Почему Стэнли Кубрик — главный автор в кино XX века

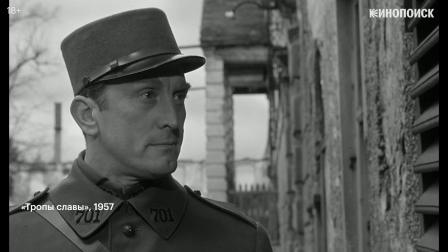(12:36)
Стоит отметить и то, что актеры у Кубрика редко играют в обычном драматическом регистре.
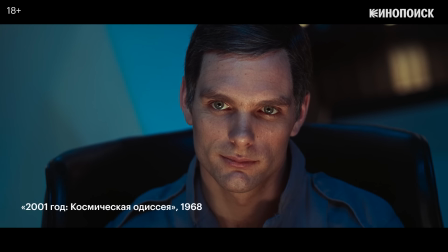(12:40)
Хотя на протяжении всей карьеры он работал со звездами, у всех исполнителей игра либо нарочно стерта, либо гротескно утрирована.
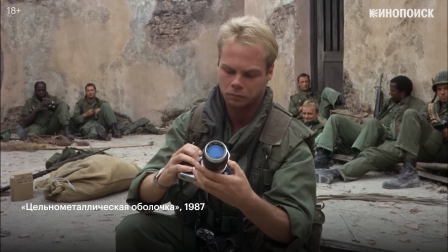(12:53)
Юношеский опыт профессионального фотографа давал о себе знать,
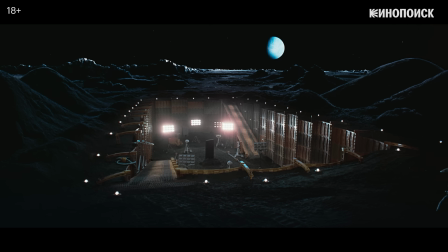(12:56)
и в своих полнометражных картинах Кубрик стремился к самодостаточности кадра, поэтому большое внимание уделял выверенной мизансцене.
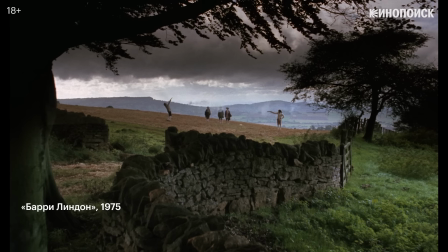(13:03)
В «Барри Линдоне», например, это позволило сблизить визуальный ряд с живописью 18 века.
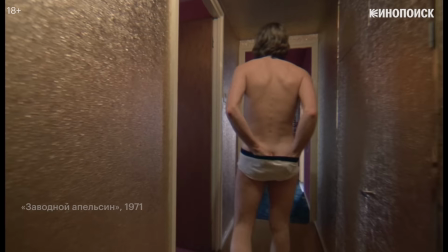(13:10)
А в «Сиянии» усиливало клаустрофобию и создавало саспенс. И еще одной важной особенностью в творчестве Кубрика являются тревелинги.
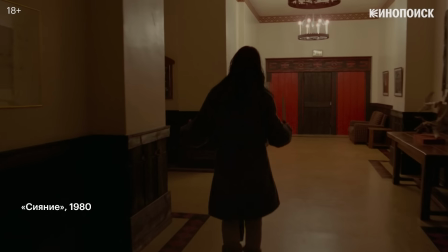(13:18)
Этот метод углубляет эффект слежения, но тут возникает вопрос, чьими глазами мы следим за героями?
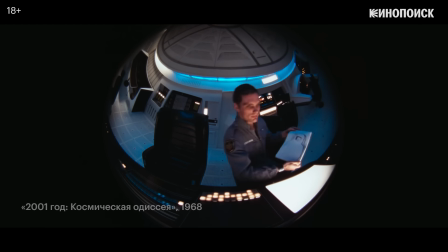(13:25)
В такие моменты Кубрик уподобляет зрителя бесстрастной машине, которая немигающим взглядом наблюдает за персонажами.
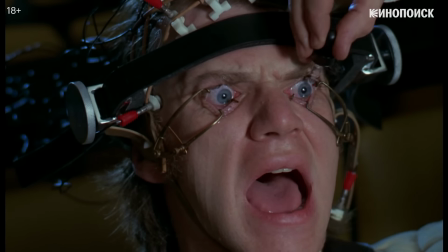(13:32)
Это неудобное положение усиливает и без того высокую степень дискомфорта, которую испытывает зритель при просмотре фильмов Кубрика.
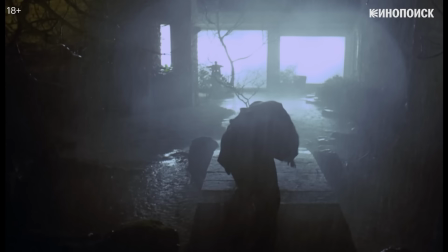(13:44)
Неспроста режиссер редко прибегает к реалистичной съемке ручной камерой.
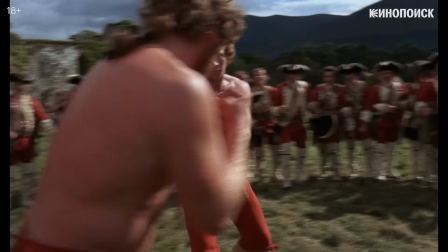(13:48)
Съемка с рук более сообразна человеческому взгляду, чем безучастное панорамирование, поэтому ей в творческой стратегии Кубрика остается мало места.
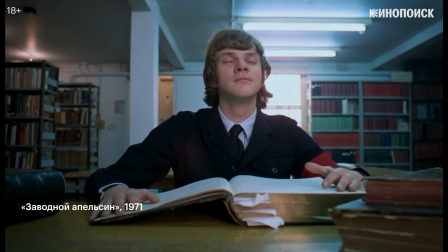(13:59)
Симметрию, впрочем, можно обнаружить не только в композиции кадра, но и в повествовании.
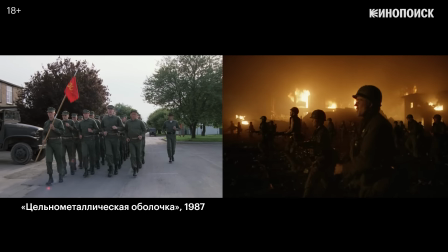(14:04)
Некоторые фильмы Кубрика устроены двухчастно, причем каждая из половин наполнена противоположным содержанием.
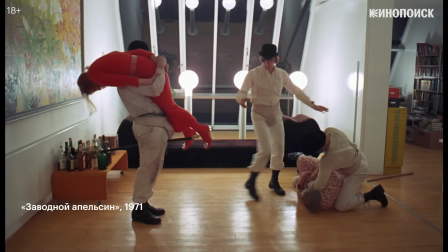(14:10)
Первая часть «Заводного апельсина» показывает насилие со стороны Алекса. Во второй же сам главный герой становится объектом насилия.
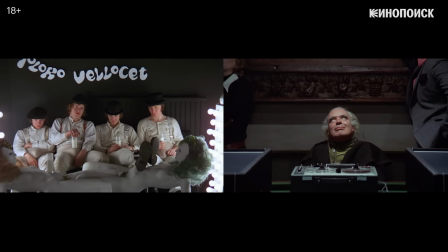(14:19)
Причем в «Заводном апельсине» каждая из частей маркируется практически идентичными по композиции кадрами-антитезами.
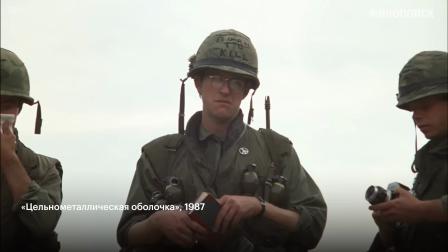(14:27)
Симметрично выглядят и структурные повторы в картинах Кубрика.
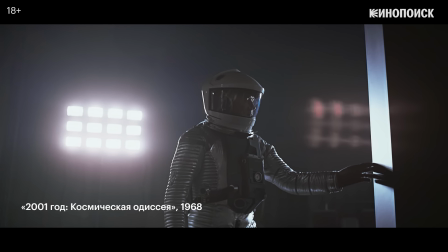(14:30)
Скажем, «Космическая Одиссея» — это фильм о нескольких контактах человека с монолитом, которые по мизансцене решены примерно одинаково.
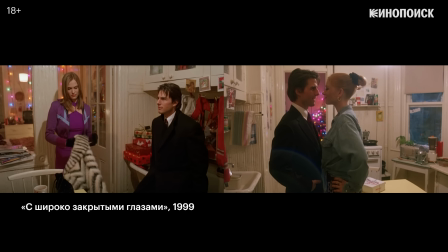(14:39)
А с широко закрытыми глазами – история случайных встреч Билла, которые навязчиво повторяются на протяжении фильма.
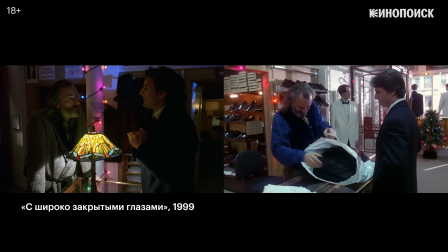(14:46)
Мотив повторяемости или двойничества часто реализуется иконографически.
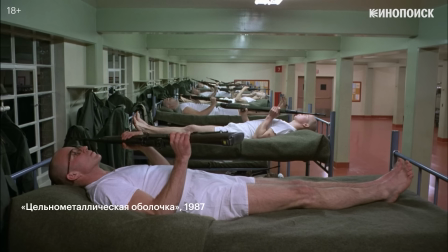(14:52)
в девочках-близнецах, унифицированном устройстве казармы или похожих друг на друга членах банды Алекса.
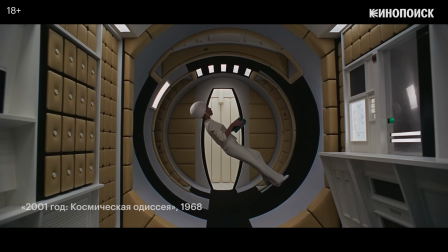(15:02)
Такая цикличность в фильмах режиссера словно обнуляет всякое движение. Герои обречены блуждать по кругу и не всегда находить выход.
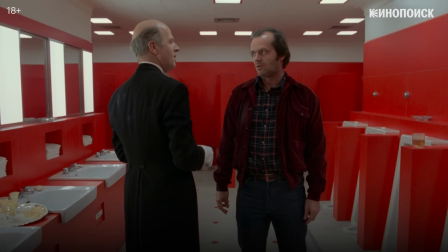(15:12) I'm sorry to differ with you, sir. But you are the caretaker. You've always been the caretaker.
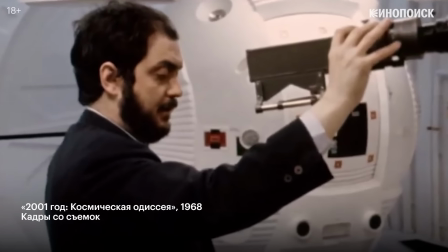(15:29)
Не будет преувеличением сказать, что Кубрик – один из тех режиссеров, которые определили облик современного кино.
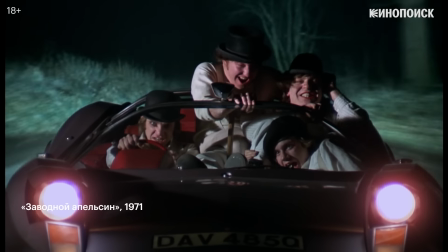(15:35)
Причем не только с эстетической, но и с технологической точки зрения.
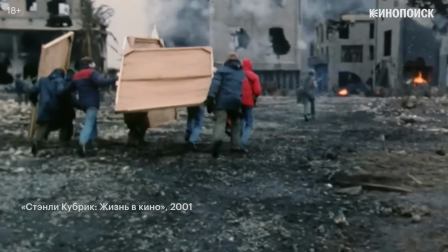(15:39)
Кубрик стойко преодолевал производственные трудности, изобретая для съемок своих фильмов новые технологии.
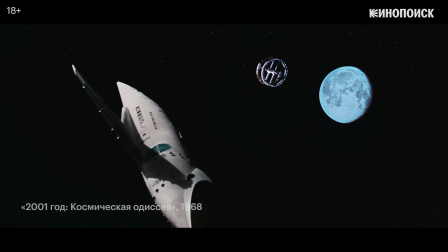(15:45)
Для того, чтобы передать масштаб космических просторов, он использовал инновационную систему Cinerama,
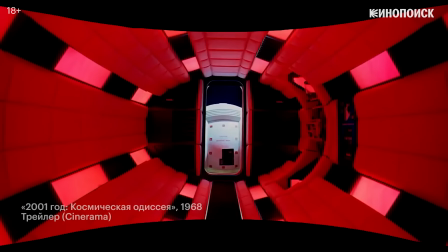(15:51)
в которой съемка велась сразу на три камеры и в результате соединялась в единое панорамное объемное изображение.
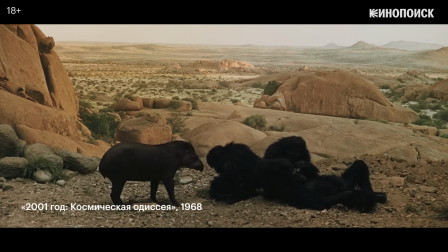(15:59)
Для совмещения фона и актеров вместо привычной рир-проекции
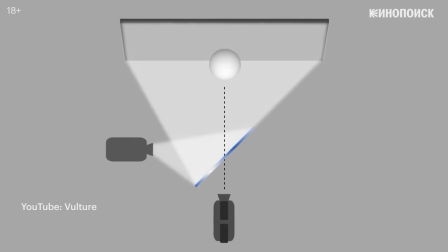(16:03)
использовался более прогрессивный метод фронт-проекции, позволявший получить более четкое изображение.
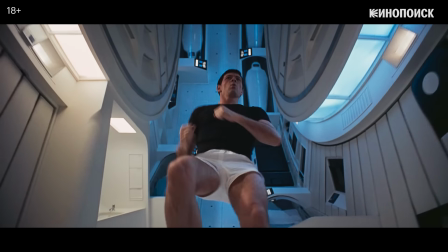(16:09)
А для того, чтобы создать вот эту сцену, пришлось построить огромную центрифугу.
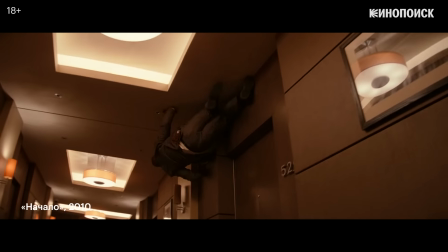(16:15)
Похожая технология будет использована спустя полвека в начале Кристофера Нолана.
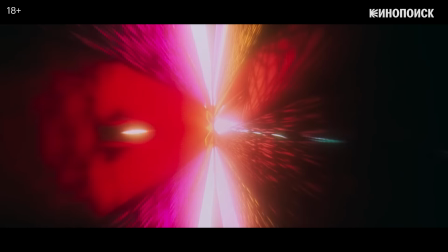(16:21)
Световое шоу в кульминационной части фильма, производящее впечатление психоделического трипа, удалось снять с помощью специального щелевого сканера.
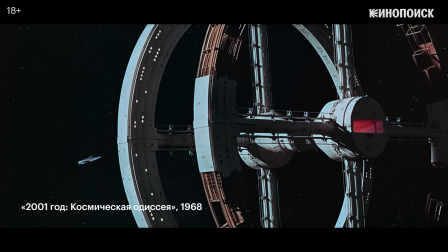(16:29)
А революционная технология моушн-контроля, синхронизирующая движение камеры и детализированных миниатюр космических станций,
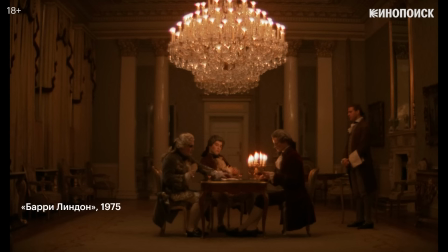(16:37)
впоследствии подарила миру «Звездные войны». На съемках Барри Линдона перед Кубриком встала другая амбициозная задача.